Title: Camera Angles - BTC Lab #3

Welcome to one more BTC Lab. In this video we'll examine the camera angles and how to use them.
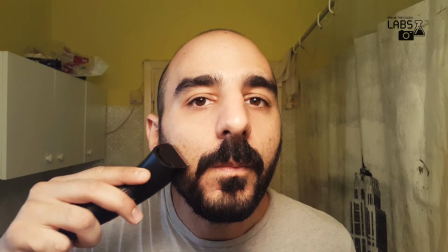[0:05]
When talking about camera angles, what we mean is the relationship between the camera and the object being filmed.
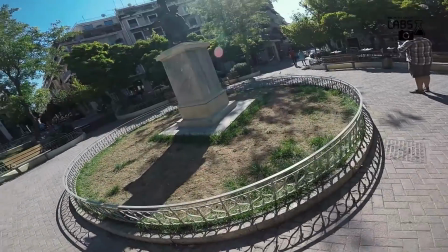[0:11]
This gives emotional information to an audience and guides their judgment about the character or the object in shot.
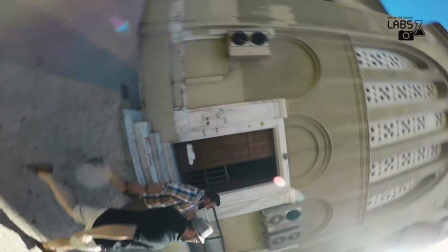[0:16]
A scene may be shot from several camera angles simultaneously.
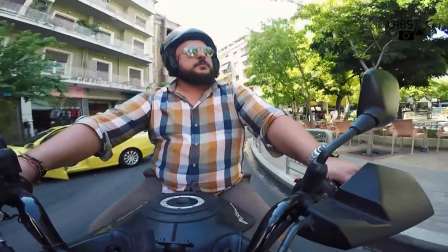[0:20]
The different camera angles will have different effects on the viewer and how they perceive the scene that is shot.
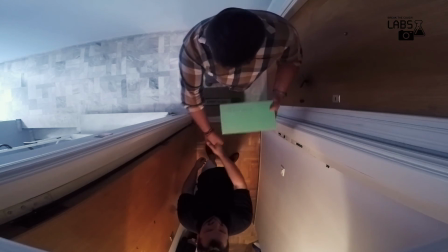[0:25]
The more extreme the angle, the more symbolic and heavily loaded the shot. Let's get started with the most common angles.
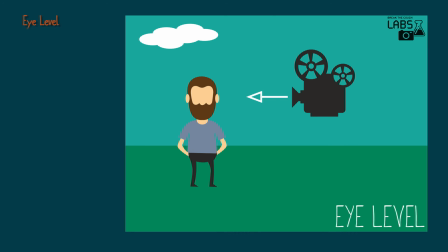[0:32]
Eye level. The eye level angle is the most neutral of all the angles and the most common view, being the real-world angle that we are all used to.
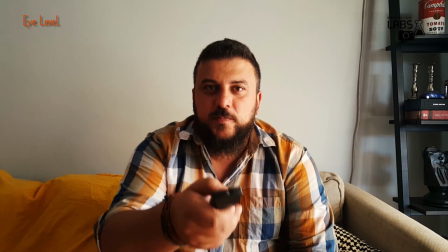[0:39]
It shows subjects as we would expect to see them in real life. It helps the viewer to connect with the protagonist, and it is used to relate audiences with the protagonist.
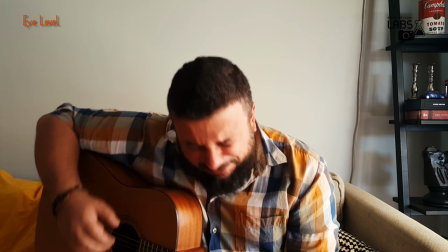[0:47]
The camera is positioned as though it was a human observing a scene. High angle.
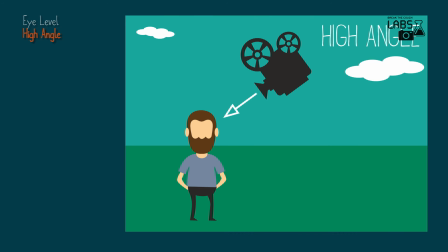[0:52]
High angles make the subject seem smaller and less significant or even scared.
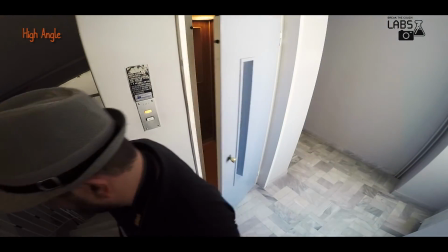[0:57]
The camera is elevated above and looks down upon the subject. These angles are often used to demonstrate to the audience a perspective of a particular character.
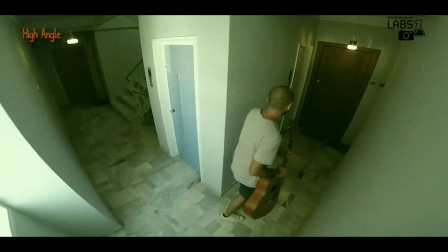[1:06]
Security cameras fit this category and they give a sense of surveillance. Low angle.
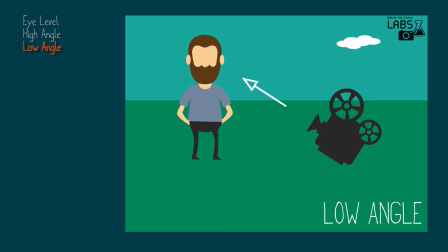[1:12]
Contrary to the high-angle shot, a low-angle shot can increase the height, make everyone look heroic or dominant.
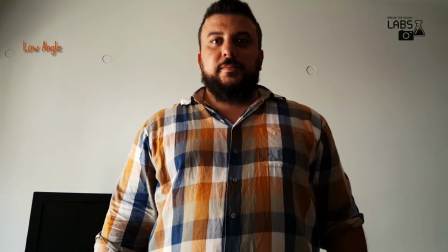[1:17]
The added height of the object may inspire fear and insecurity in the viewer, who is psychologically dominated by the figure on the screen.
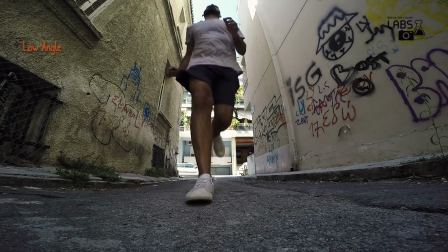[1:24]
In fast sequences like car chases, running or fights, you can use this angle because it gives a sense of speed and motion.
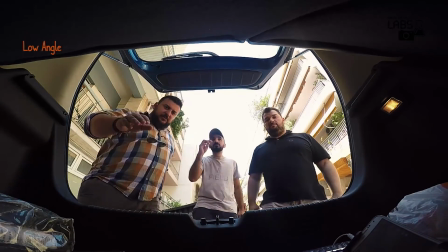[1:30]
They also give a sense of confusion to the viewer, of powerlessness within the action of the scene.
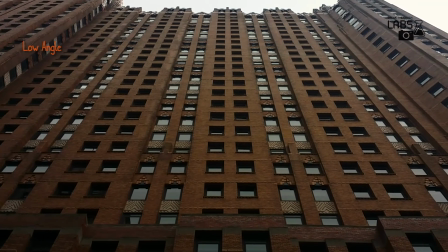[1:36]
It's also good for making cities look empty.
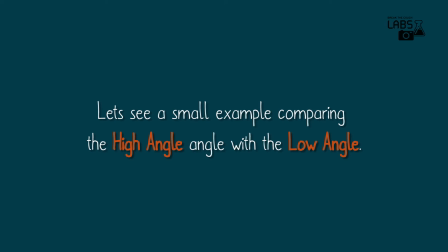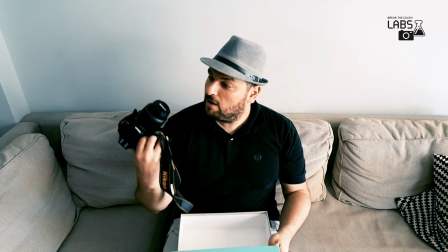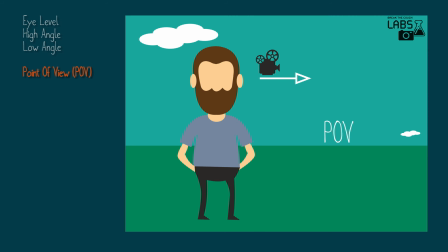[1:51]
Now let's go one step further. Point of view. A shot that depicts the point of view of a character so that we see exactly what they see.
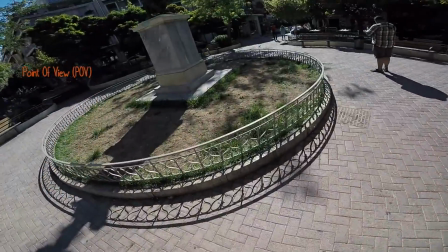[1:59]
Some point of view shots use handheld cameras to create the illusion that the viewer is seeing directly through the subject's eyes.
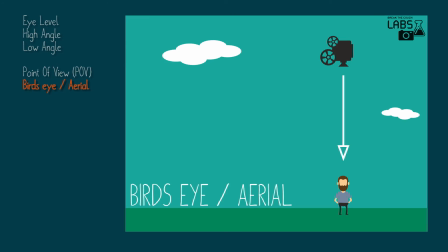[2:06]
Bird's eye or aerial. This shows the scene from high and above the subjects.
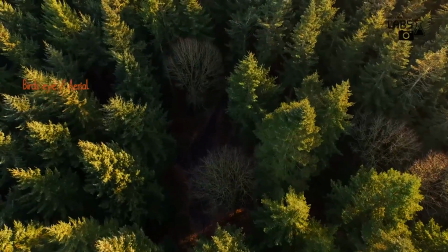[2:11]
Familiar objects viewed from this angle might seem totally unrecognizable at first, like umbrellas in a crowd, for example.
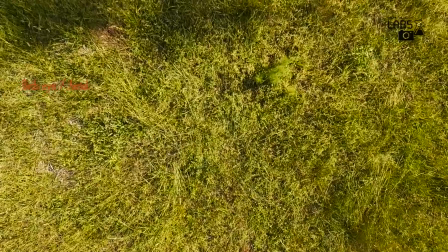[2:17]
This angle seems to be very unnatural and strange one. However, it puts the audience in a godlike position, looking down on the action.
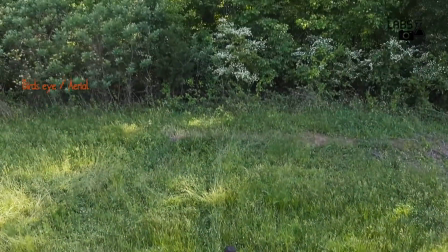[2:25]
People can be insignificant, ant-like, part of a wider scheme of things. It can also show a different spatial perspective.
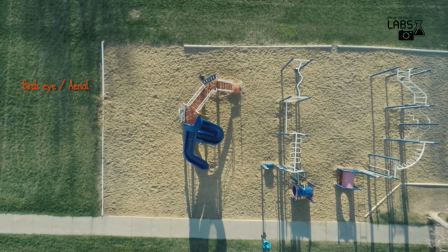[2:32]
In drama, it can be used to show the positions and motions of different characters and objects, enabling the viewer to see the things that characters can't.
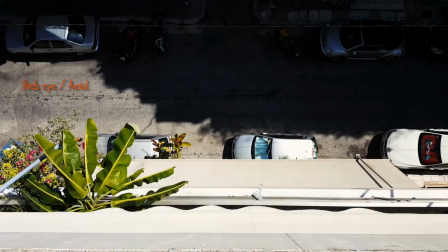[2:41]
This angle is often used as an establishing shot, along with an extreme long shot, to establish the setting.
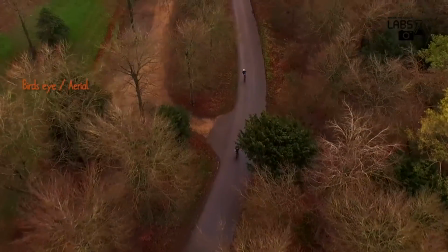[2:47]
The bird's eye view is also very useful in sports and documentaries. Overhead or top angle.
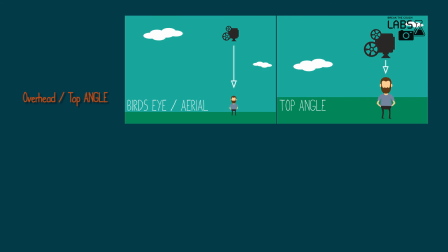[2:52]
The overhead angle is similar to the bird's eye view the way that an extreme long shot is similar to a long shot.
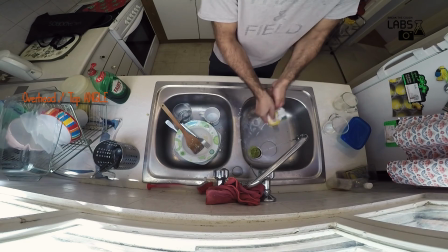[2:58]
Here the camera is placed overhead or directly above the subject or scene and is not as high as the bird's eye.
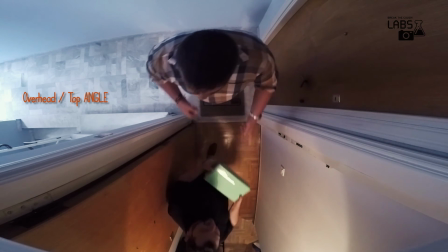[3:04]
Therefore you can also have interior shots of this angle. Characters and objects again are made to look small and vulnerable.
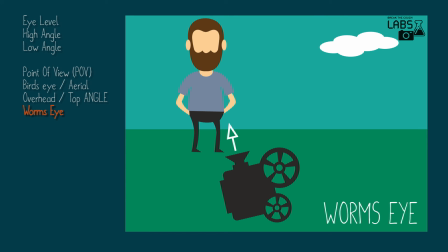[3:10]
Worm's eye. The worm's eye view is a view of an object from the ground, as though the observer were, guess what?
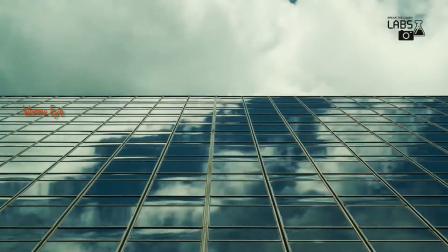[3:17]
A worm, of course, and it is the opposite of the bird's eye view.
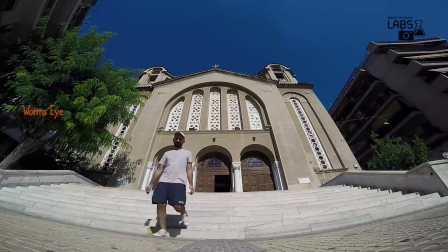[3:20]
A worm's eye view is used commonly for third perspective, and it can be used to look up something to make an object look tall, strong and mighty.
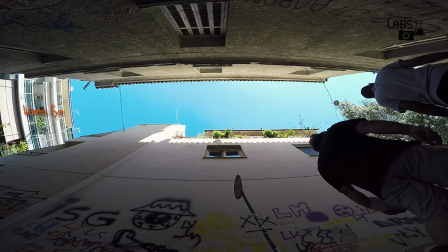[3:28]
It is meant to give the viewer the feeling that they are looking up at the character from way below, and it is meant to show the view that a child or a parent would have.
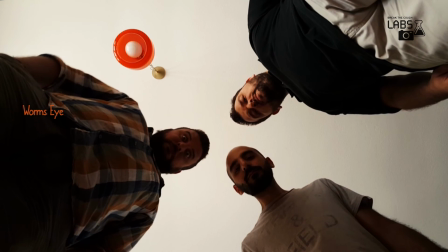[3:36]
Now, besides the ones we just said, there are some extra angles that are worth mentioning.
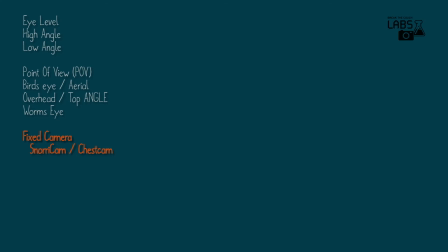[3:41]
Let's have a look. Fixed camera, snorri cam or chest cam.
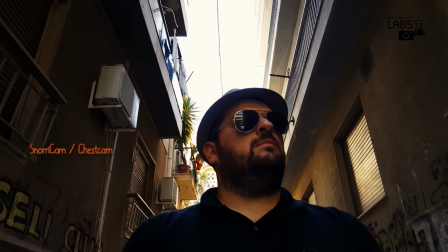[3:44]
This is a device used directly to the body of the actor, facing the actor directly, so when they walk, they do not appear to move, but everything around them does.
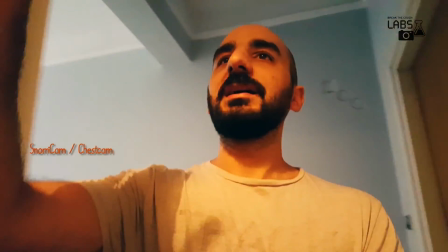[3:53]
A snorri cam presents a dynamic point of view from the actor's perspective, providing an unusual sense of vertigo for the viewer.
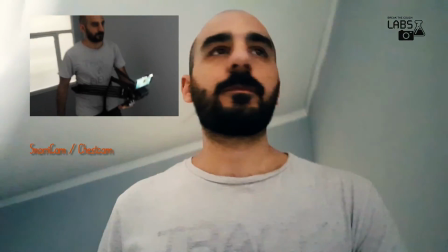[4:00]
You can use your tripods to try this, or build easy DIY ones.
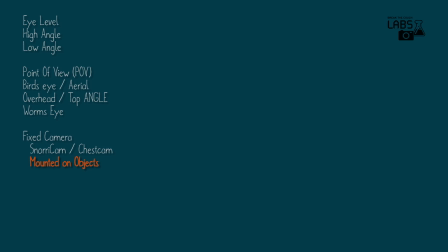[4:05]
Mounted on objects.